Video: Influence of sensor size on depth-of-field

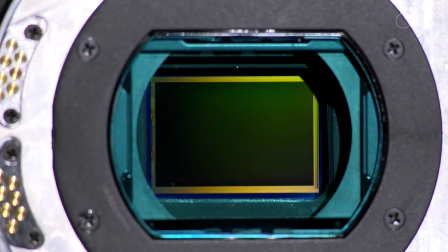The sensor on a video or digital cinema camera is the image capturing device.
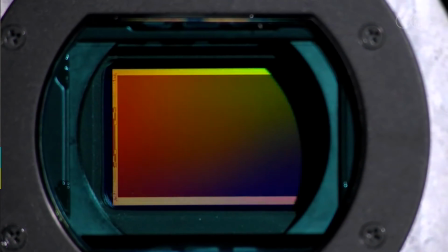Think of this as being like the back of the eye of the camera.
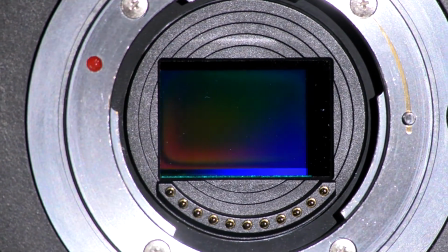The light is focused through the lens onto the sensor which in turn converts this into electronic information.
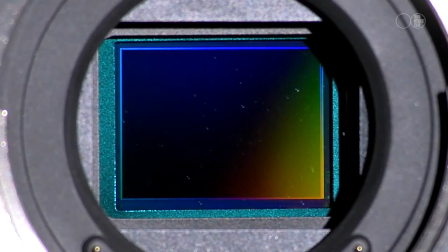This is then recorded digitally and and can be manipulated in a post-production environment.
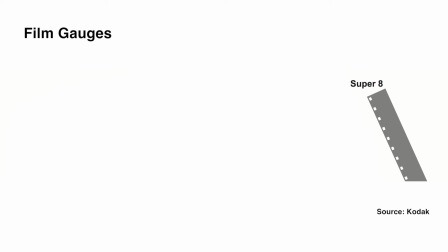What was traditionally an 8mm, 16mm,
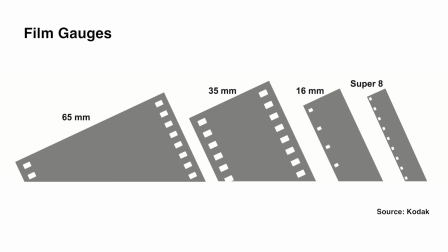35mm or even a 65mm film plane is now replaced with the electronic equivalent, the sensor.
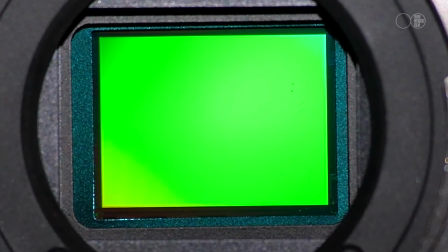The job of the sensor is to turn reality into electronic images.
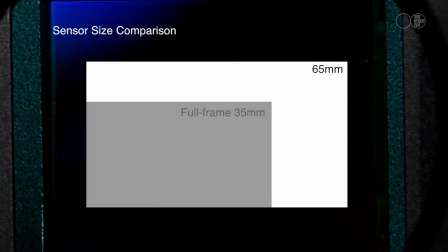Sensors come in many different sizes, and the size of the sensor has a direct relationship to light sensitivity.
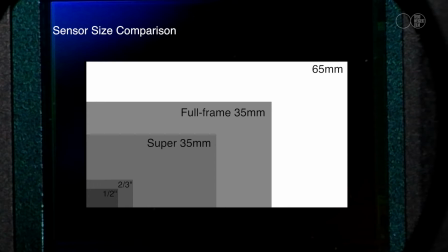Large sensors create a more shallow depth of field to the image. The critical factors affecting depth of field is the aperture setting on the lens,
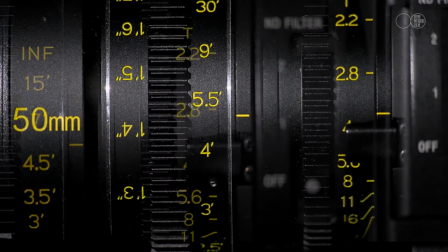the sensor size, and the chosen focal length of the lens.
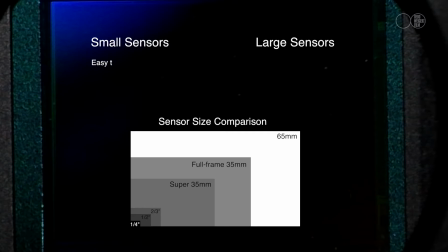Small sensors are easier to focus with than a large sensor. Large sensors are more difficult to focus. Big sensors perform better in low light. Small sensors are less sensitive to light.
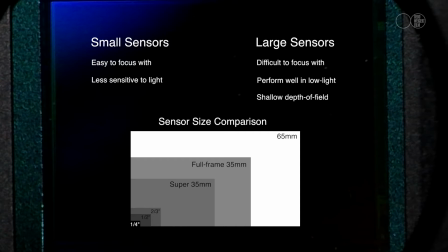Big sensors produce a shallow depth of field effect, whereas small sensors produce the everything and focus look.
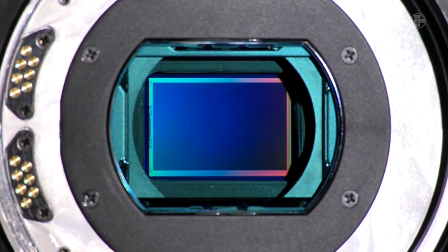For the cinematographer, understanding the sensor within the camera is the key to producing cinematic results.
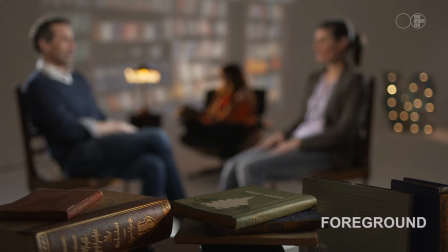In the following examples, we can see that large sensors, such as super 35mm,
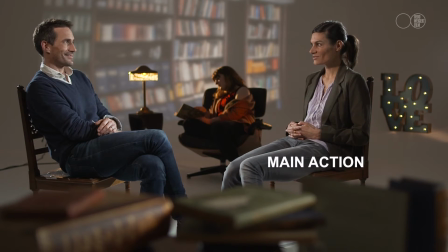full frame 35mm, or even 65mm,
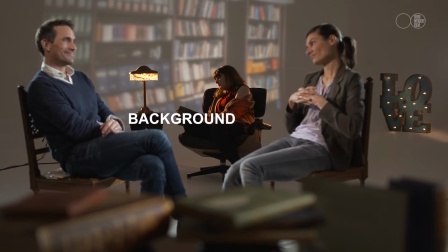produce a very shallow depth of field, which sometimes can be desirable and other times distracting.
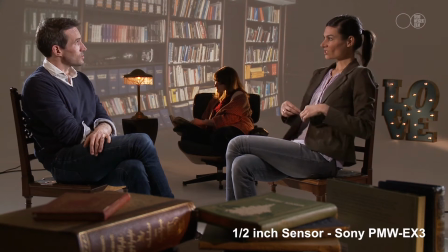The half-inch sensor, which is relatively small by today's standards, has in the past been common for news gathering,
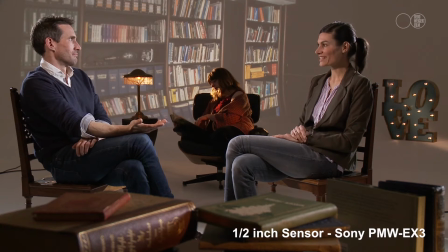event production, and quick turnaround work. It is easier to keep everything in focus with the smaller sensors.
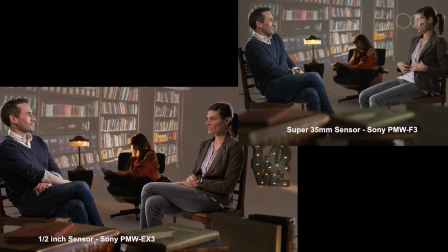If we compare the Super 35mm sensor, which is the cinema standard, to the half-inch sensor, we can see there is a noticeable difference in depth of field.
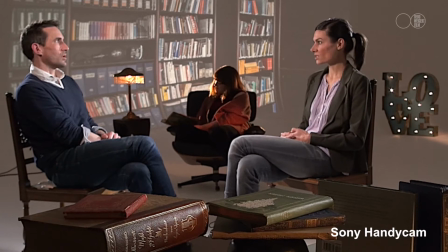Compare this to the small sensor in a Sony Handycam and the result is even more obvious.
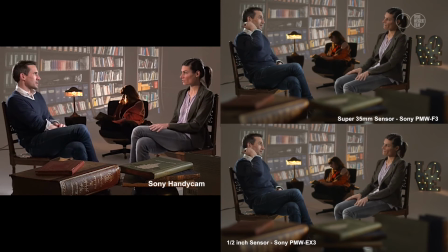On the left of screen is the image from a Sony Handycam. This is a very small sensor.
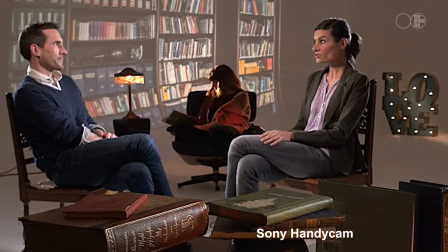As we can see, this really has the all-in-focus look.
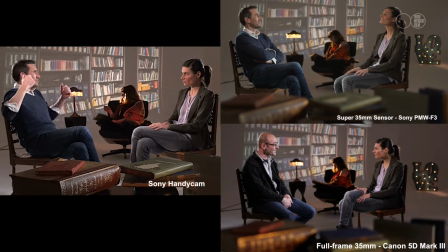If we compare this to the same image, film with larger sensor cameras, we can clearly see there is more separation between the foreground image and the background image due to the large sensor at work.
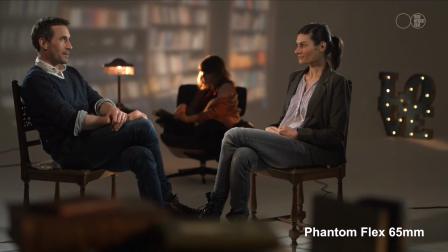The larger the sensor, the more shallow depth of field between the main subject and the background.
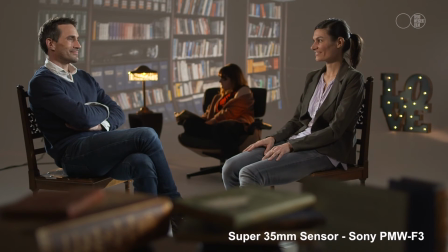Therefore, on On one hand, we have large sensors, super 35mm, full frame 35mm, 65mm,
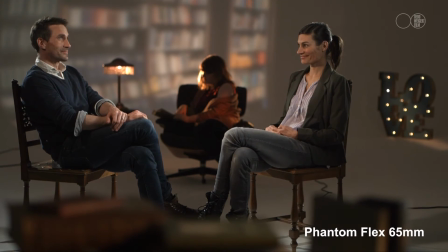and these produce a shallow depth of field, compared to the smaller sensors, which may be a quarter inch, a third inch,
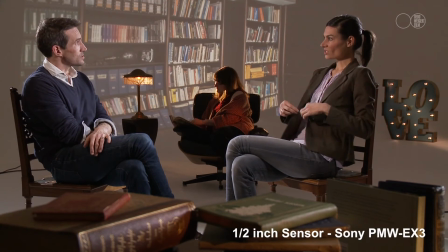a half inch. There is an obvious difference between the results. It is worth mentioning that the small sensors tend to exhibit more noise than large sensors.
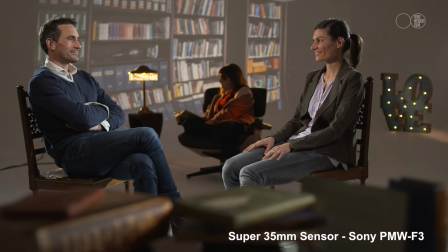Just like 16mm film was more grainy than 35mm motion picture film,
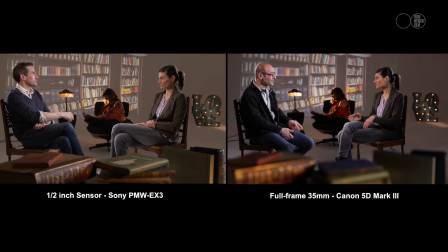a large sensor contains more information than a small sensor, and this shows in the low light performance.
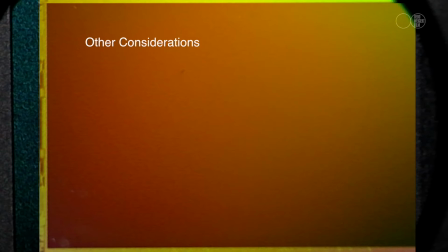There are other considerations which will affect the looking quality, such as recording codec, resolution, and of course lens choice, the aperture you shoot at, and as already mentioned, the focal length.
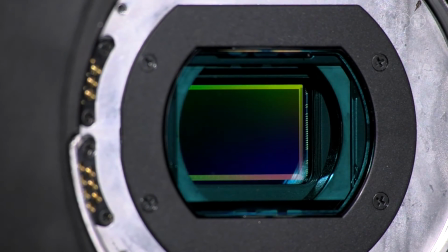Regardless, sensor size certainly has a major influence on depth of field and low-light performance.
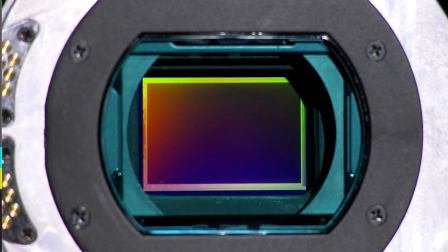It is therefore an important consideration when choosing the right camera for the job.
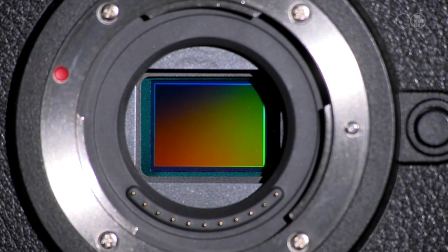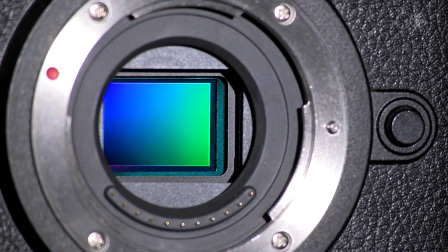We have therefore demonstrated the effect that sensor size can have on depth of field.
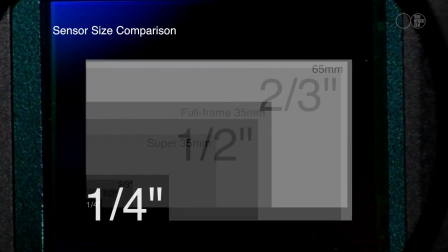For those filming with smaller sensors, it can be difficult or impossible to suitably throw the background out of focus.
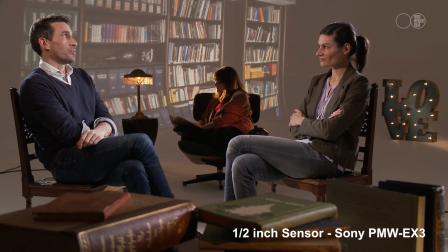This can make producing cinematic images very difficult, and contributes to what many call the all-in-focus look, or the video look.
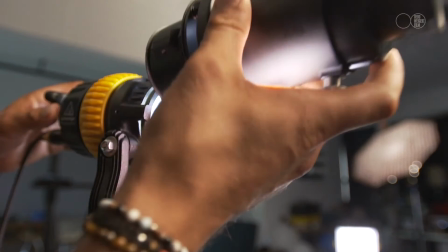There is a solution to this problem. By using a data light in combination with an imager,
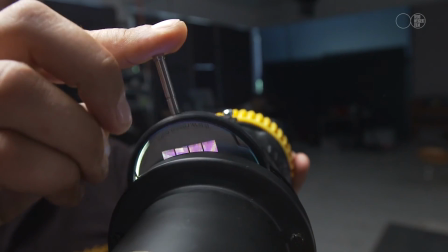one can project an image onto a background, and then throw the background image out of focus.
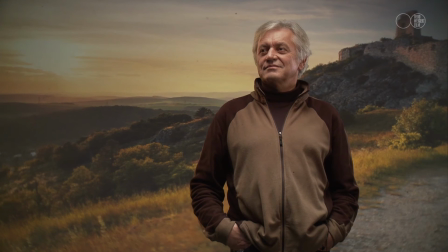The result when recorded shows an out of focus background image with the foreground subject in focus.
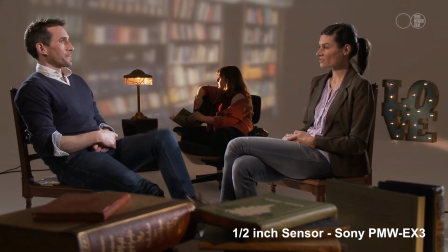We therefore have simulated the large sensor look with a smaller sensor.
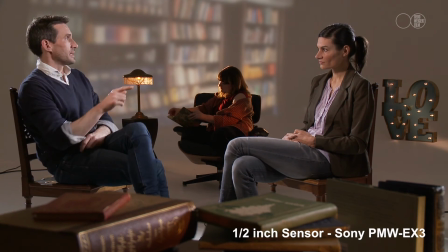This means we can produce cinematic images regardless of sensor size.
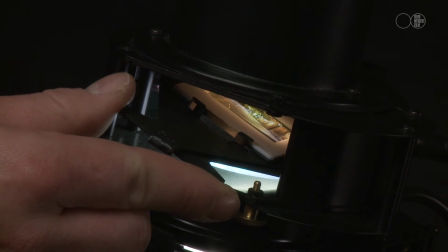As cinematographers, our job is to create the look and feel of a scene through all the tools available to us.
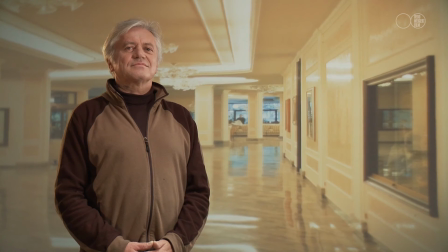The tools provided by DatoLite, specifically focusing lights in combination with the DatoImager,
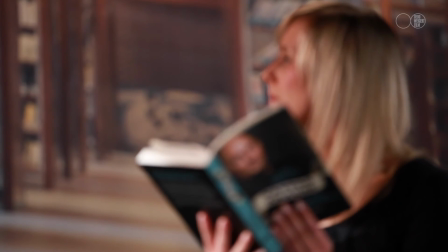enables us to project an image onto a background,
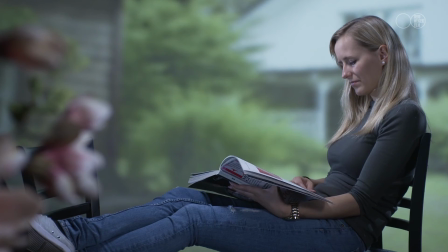control the focus of the background image, and create truly cinematic results regardless of which camera you are using.